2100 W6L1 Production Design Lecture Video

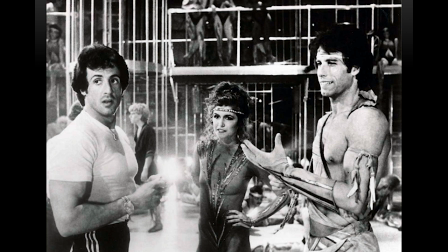Sometimes production design is big and expensive and elaborate and that's what's best suited you know needed to tell the story sometimes production design as in this example is
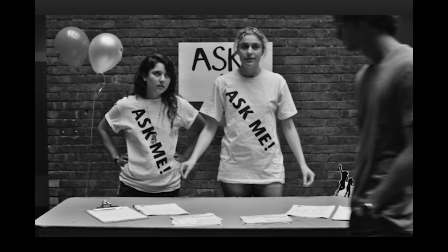inexpensive very subtle and and uh not eye-catching right we probably could recreate this image from the film francis ha with greta gerwig we could probably recreate this on the campus oakland university campus for 50
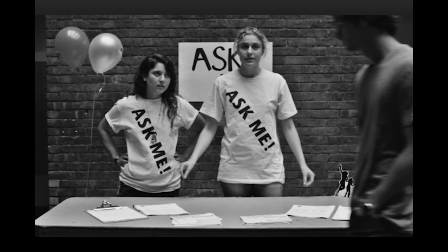bucks right so it's not how much you spend it's how well you execute it and how well it connects to the story you're trying to trying to tell this story isn't about creating some fantastic alternate universe where things are crazy or kooky
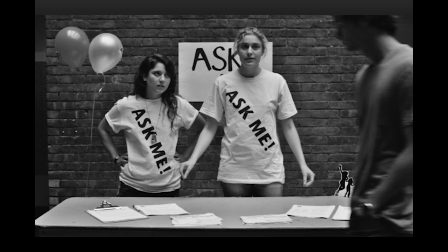or extreme it's about creating a very natural typical feeling environment for this character for them to interact in, right?
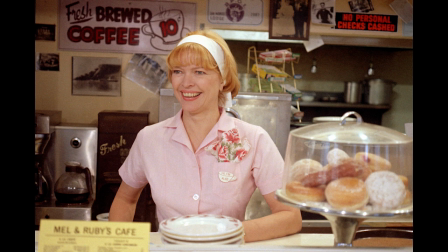Like a movie we saw like Alice Doesn't Live Here Anymore has tons of production design going into that. Everybody's wardrobe, every detail, all the houses and apartments and the diner. However, we aren't drawn to it because the goal of that production design isn't to draw attention to itself.
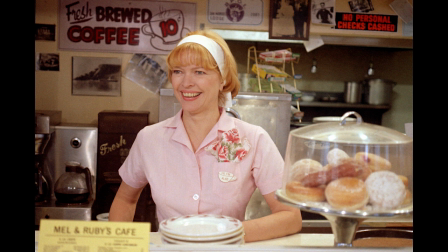It's to blend into the background and create this illusion, still an illusion but the illusion that we're flies on the wall in this natural world where these characters are just living their lives right that doesn't happen by accident
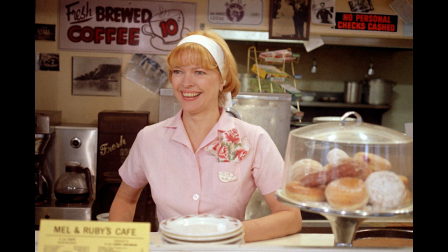and bad production design gaudy glaring if it doesn't fit in it would ruin that illusion and ruin a drama like Alice doesn't live here anymore
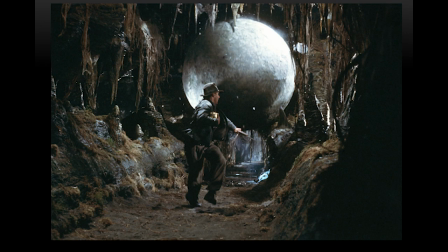here's an example of over the top eye-catching uh production design, Indiana Jones. That boulder had to be created. It had to, the whole cave had to be created so that it would roll down, right, and threatening Indiana Jones.
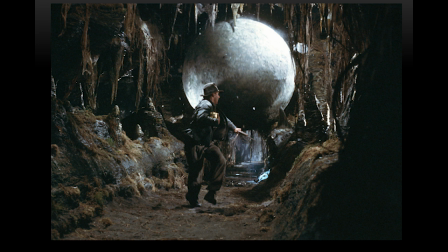The statue, the golden statue he's holding, had to be designed and created. All these images initially were on, in the imagination of the screenwriter. They then show up on the page of the screenplay, And then they're translated into what we're seeing here.
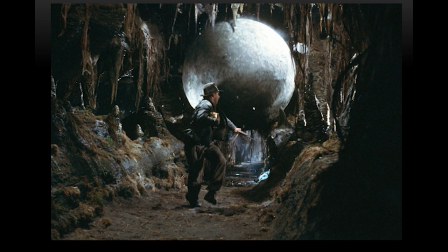Now, if Indiana Jones was being made today, which in fact, right, there are these sequel, Indiana Jones sequel being made today. The boulder scene would have much less real life set.
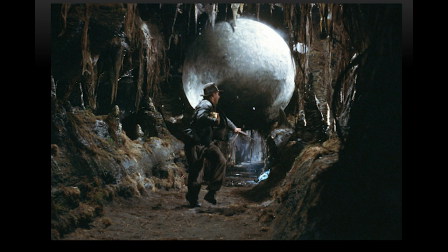Right. They would do that today with a lot more computer animation and green screen than they did back in the 80s. It would be Harrison Ford running in front of green screen and the boulder would be created in 3D animation and placed in the background.
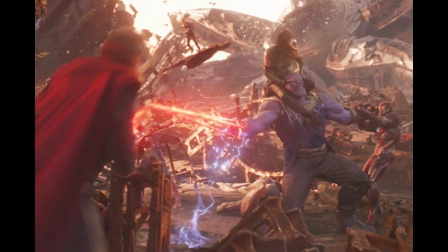Now, it's still the production designer's responsibility to design and conceptualize what that all looks like behind the actor, whether it's created out of wooden plaster or it's created out of pixels by the animators.
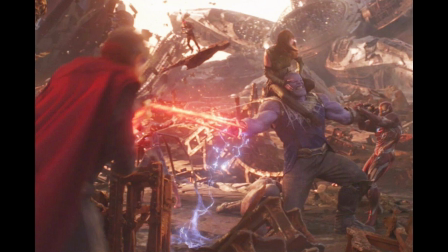It's still the production design. It's still the same creative process, sketches, ideas that are then handed off to the artists who are either creating it physically or in the virtual world through 3D animation. Either way, it's production design. Modern films,
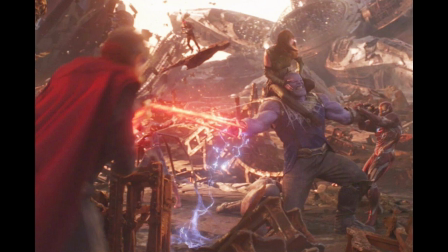it's almost impossible for us to tell the difference of what's really there and what's digitally created. and for our purposes in this class that's not our problem all right our job isn't to spot what's really there what's fake
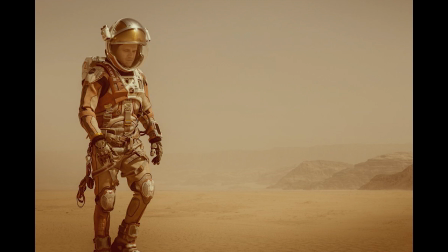etc etc our job is to take in the mise-en-scene and analyze it describe it and discuss why specific choices were made and how it worked for the story
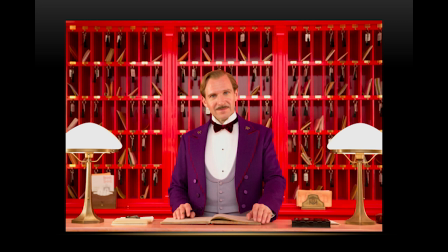now here's a great example of production design from a film still from a grand budapest hotel which we watched Wes Anderson, kind of like Tim Burton, his films are so heavily designed in production design, right?